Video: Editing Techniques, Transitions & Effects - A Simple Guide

Hello and welcome to my easy to understand guide to editing. Now this is a video lots of people have been asking for because people find it quite hard to analyse editing with things like unseen products and even their set texts. Often editing is something that is invisible and it's, you know, a lot of good editors design their editing to be invisible and it doesn't always work that way, but it does mean that we're not necessarily programmed to notice it all the time. So I've tried to do a video here about different and common editing techniques that you might spot either in your set texts or in unseen products, and maybe why they're used or what they connote, how they affect or impact the audience, and hopefully this is helpful. If you've got any questions, just drop them in the comments below and I shall see if I can answer them.
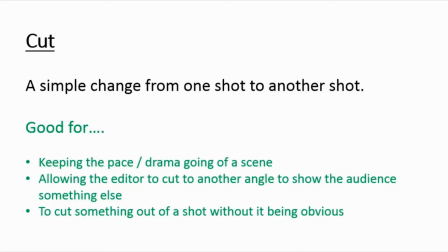44s
Okay, so a cut is literally a really simple change from one shot to another.
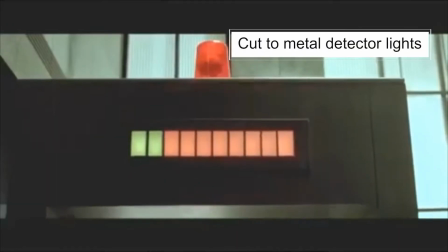49s
It's the most common editing technique that is just literally changing from one shot to another.
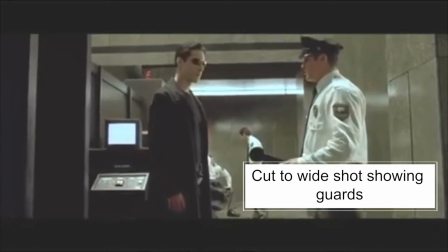56s
And the point of this, I suppose, is to keep the pace going of a scene, to just keep the drama going.
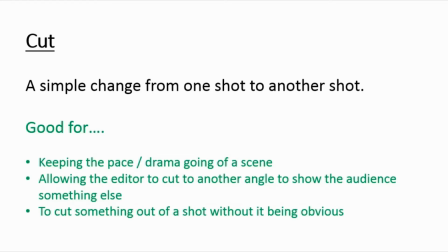62s
Because if you stay on one shot for too long, it gets a bit boring. It allows the editor to cut to another angle, so maybe perhaps shows the audience something else.
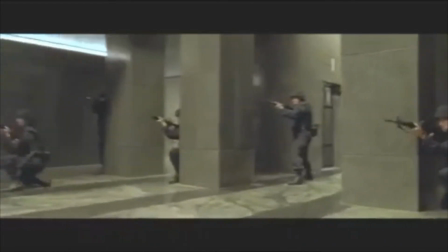71s
And it allows you to cut something out of a shot without it being obvious,
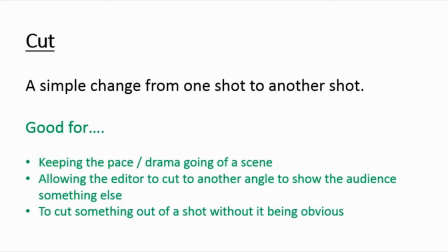76s
because you can cut up a shot and put in another angle and then go to a wide shot and then onto a close-up, and that allows you to chop up your scene into chunks without the audience really noticing.
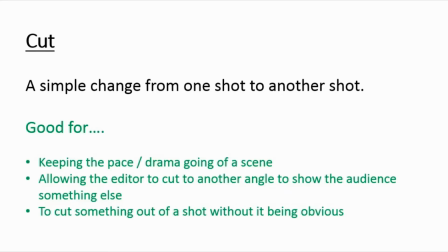90s
So a cut is the most common editing technique you'll come across. A simple change from one shot to another.
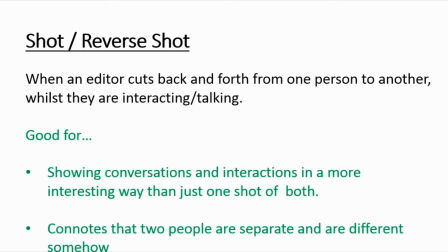97s
Shot reverse shot. This is when an editor cuts back and forth between one person and another, normally whilst they're interacting or talking in some way. So for example, you might see one person's face whilst they're talking, and then you see the other person's face, and often they will go back and forth during that conversation.
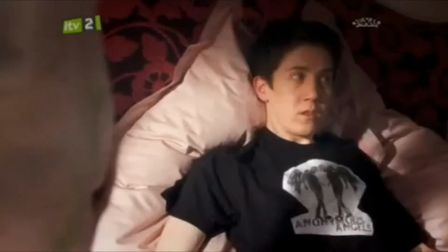114s
It's good for showing conversations and interactions. It's often a bit more interesting than just showing one shot with both people in that one shot.
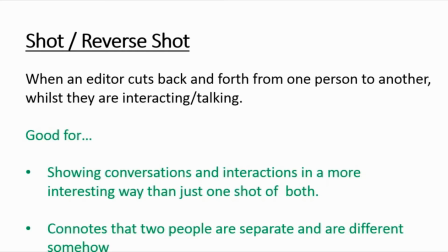122s
So for example, a two shot. So it can be a bit more interesting, and it makes it a little bit more snappy and fast paced, going back and forth rather than just having one shot on the screen. But often it's also used to connote that two people are quite separate and different,
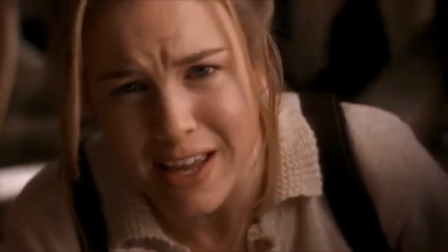139s
because we are literally seeing them in different shots. It tells us that they're separate.
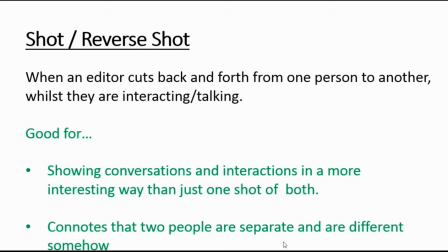146s
Whereas an editor could make a decision just to keep on screen, for example, the wider shot showing both people. That might suggest that they were, you know, linked and friendly and they were talking quite happily amongst one another. But actually, shot reverse shot, where you're going back and forth, adds a bit of conflict.
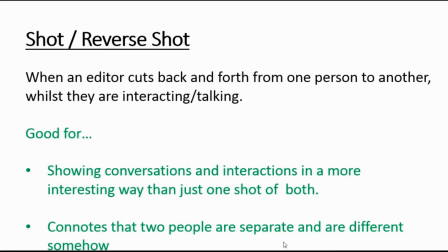165s
So if you want to show two people as having some kind of conflict or difference between them, a shot reverse shot is quite good. An eyeline match is where we see a character and then the editor cuts to show us what that character is seeing or looking at. It makes it clear who or what a character is looking at,
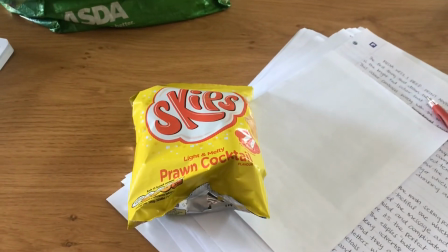181s
and that's quite useful sometimes because it helps to kind of tell us a bit more about what they're seeing, and it puts us in that character's shoes. If we know what they're looking at, it helps us to understand what's going on, and it engages us a little bit more.
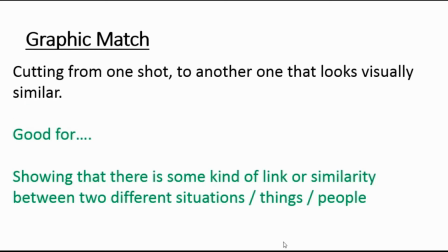193s
A graphic match is quite an artistic shot, really.
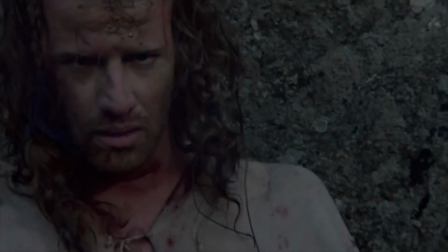196s
It's where you cut from one shot to another one, that both those shots look visually similar to one another.
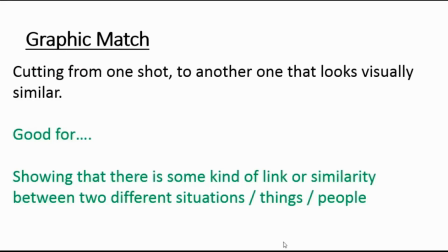203s
So, for example, the one that you are seeing on screen at the moment is quite a famous one from the film Psycho,
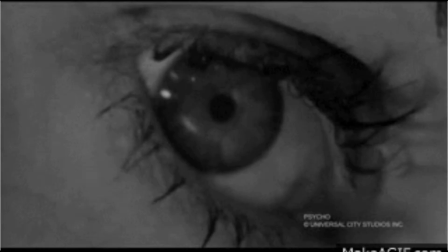209s
where you are seeing the character in the opening scene's eye, a close-up on her eye, and then the shot changes to the plug hole and the water going down the plug hole, and that's also round like her iris of her eye.
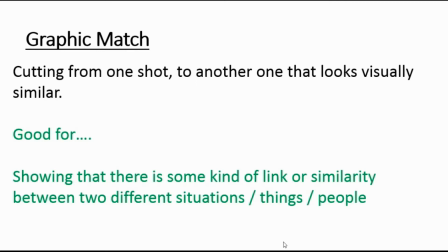224s
So they look quite visually similar. It could be in terms of shape, like that one was two round visual objects, an eyeball and a plug hole.
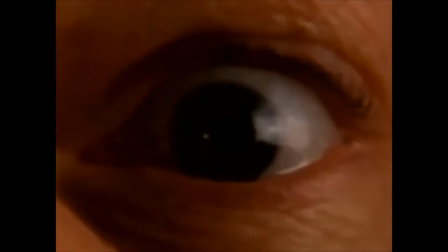234s
It could be two shots where maybe there's similar colours or, you know,
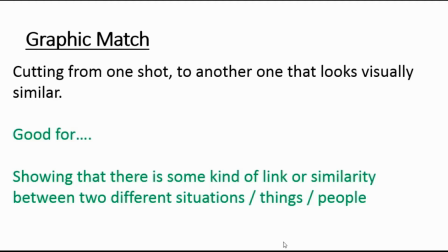239s
a similar pattern or design going on to show some kind of link or similarity between two different things, people or situations.
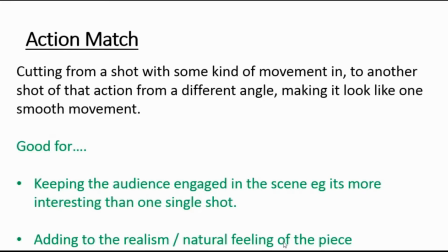248s
An action match is where the editor cuts from a shot with some kind of movement in it to another shot of that same action from a different angle in order to make it look like one smooth movement.
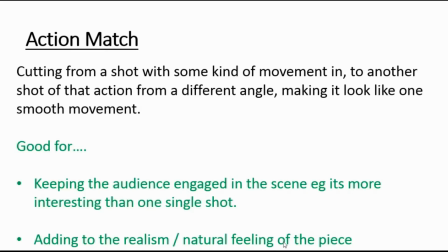261s
So, for example, if you saw a person on the screen drawing a gun out of a holster, you might cut to a different angle.
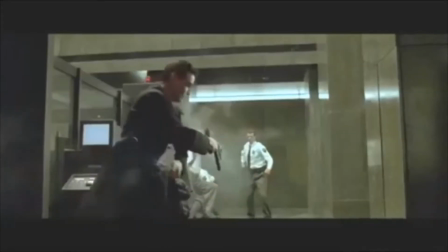270s
They would continue to draw that gun out of the holster, hold it up, point it, and fire it.
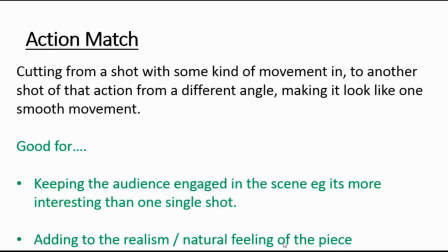274s
So it would look like one smooth motion, even though in reality, those two or three shots would have been filmed separately. So, you know, the director and producer and the cast would have had to have done that shot 3 or 4 times.
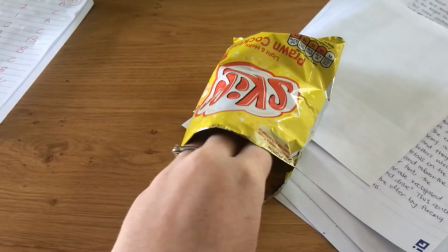287s
The editor cuts it together to make it look like one smooth motion. And that's really good for keeping the audience engaged in the scene.
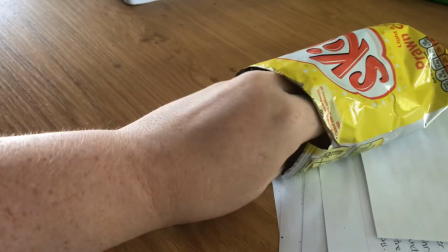293s
It's more interesting and it adds to the realism or natural feel of the piece because it allows us to feel like it's one smooth motion.
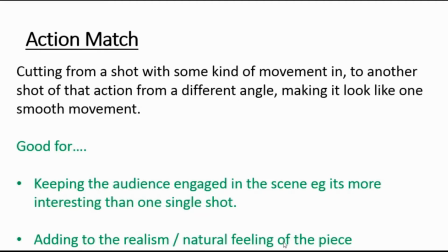301s
Nothing is interrupting that movement. So it helps us to feel like that movement is real.
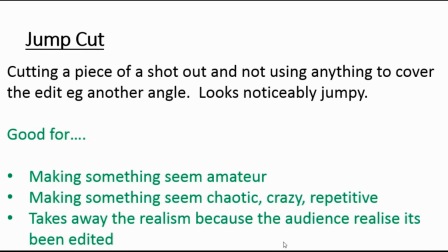308s
Jump cuts, one of my favorite things. They are something that really stands out to me on a screen, but not everyone always recognizes them and they're not used that often. So when they are used, there's normally a quite creative reason for why they've been used.
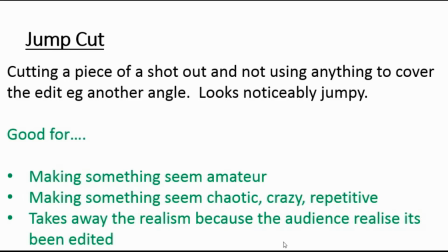322s
It's where the editor cuts a piece of a shot out, but doesn't use anything like another angle to cover the edit. And that means that the person that they are showing on the screen seems like they're jumping around a little bit.
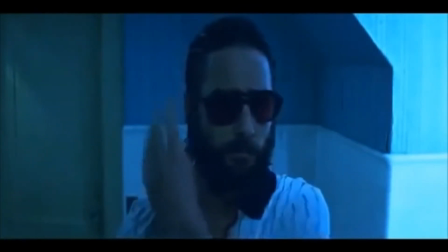337s
It's quite noticeable for the most part.
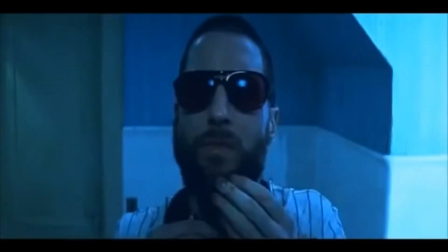340s
You see it quite a lot in online media because they only ever tend to film from one angle, like a vlogger.
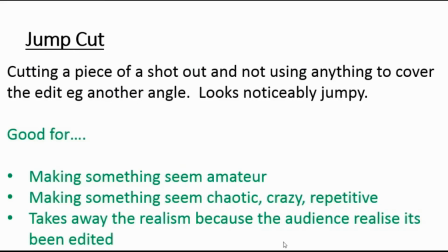347s
And you'll see this in a whole range of my other videos on my channel. I jump cut quite a lot simply because I only film from one angle, so I don't really have anything to cover up the edits. So it's quite common in online media, but if you see it in something like an advert or a film or a music video,
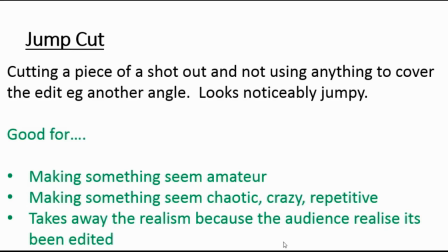366s
whatever it might be, there's normally a much more creative reason for it. Sometimes it can make something seem quite amateur. It's something that professional filmmakers tend to try and avoid doing unless there's a real creative reason for it.
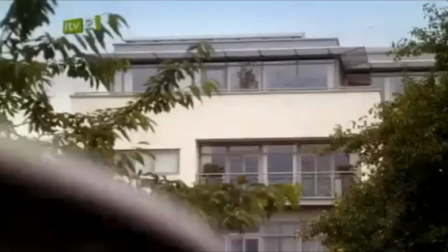380s
The creative reasons are sometimes because they want to make something seem chaotic or crazy or repetitive.
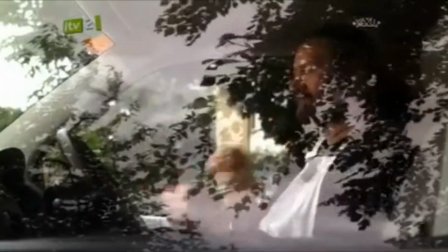387s
If you're seeing somebody jump around on the screen, it does seem quite nuts.
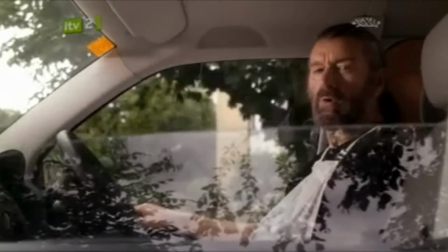391s
So if you want to connote that somebody is losing their mind or a bit chaotic, for example, then jump cutting is quite useful.
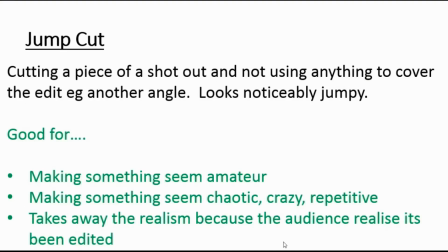399s
And because the audience tend to notice these jump cuts, it means they notice the editing, and that takes away some of the realism of the piece.
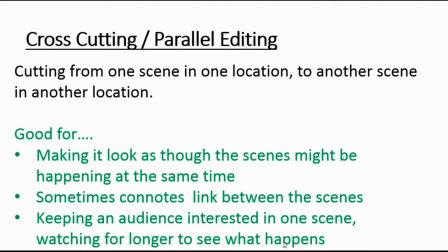407s
Crosscutting, which is sometimes also called parallel editing, depending on who you talk to, is where an editor cuts from one scene that is taking part in one location to another scene that is taking part in another location.
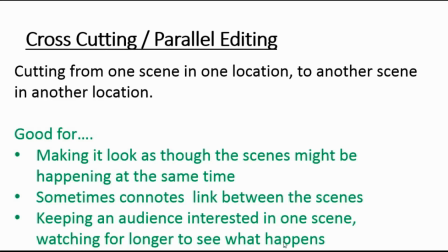418s
And sometimes they go back and forth between these two scenes. And it ends up making it look like the scenes might be happening at the same time, but just in different locations.
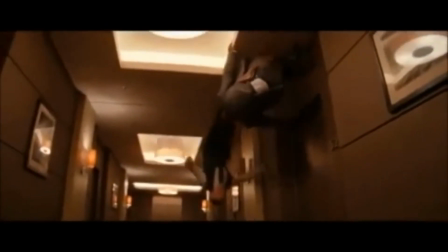427s
So in the example that I'm showing you on the screen now, this is from the film Inception, and you can see that the editor is
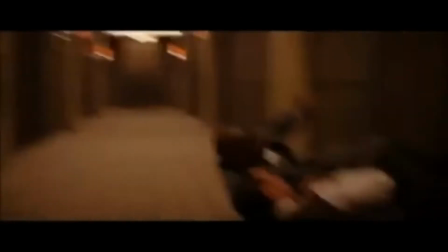434s
cross-cutting between the interior scenes of a character kind of having a fight
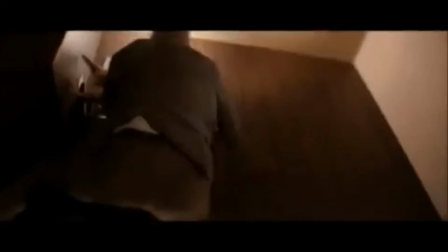439s
in a hallway and the exterior shots of people in a car kind of driving quite
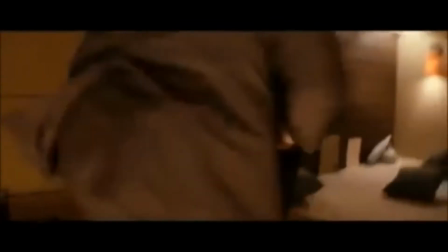445s
erratically. And the cross-cutting between the two is very clearly to help us to understand that the two things are happening at the same time,
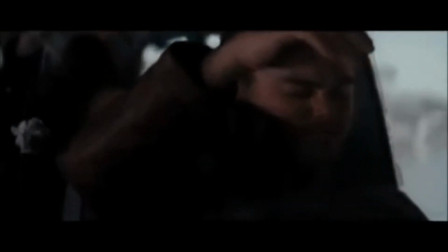453s
and to help us to understand that there is a link between what is happening in the car and what is happening in the hallway.
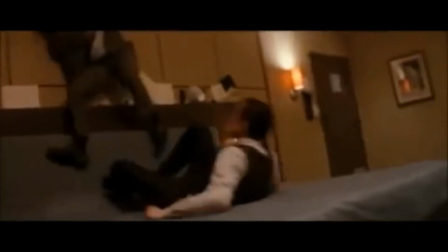460s
And cross-cutting often keeps an audience interested in a scene,
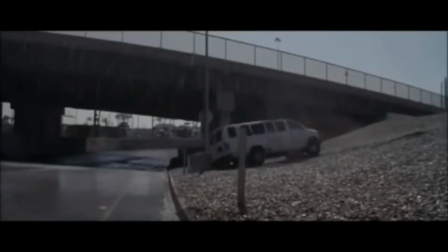464s
because if you cross-cut back and forwards between two different storylines or scenes or characters,
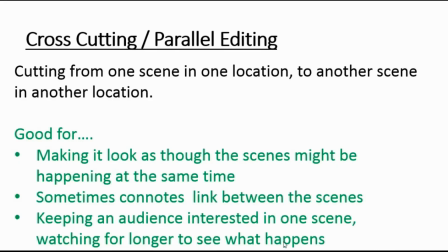469s
an audience often feel like they want to keep watching for whichever scene is they're most interested in. They want to watch for that one to come back on the screen. So it's quite a good way of keeping your audience engaged in something.
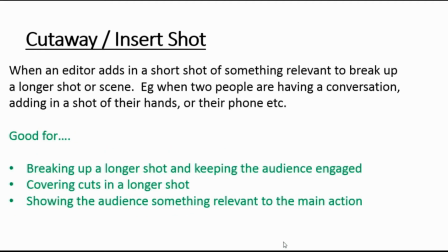483s
A cutaway, which is sometimes called an insert shot, is when an editor adds in a short shot of something relevant to break up a longer shot or scene. This is really hard to explain, but hopefully if I give you a visual example.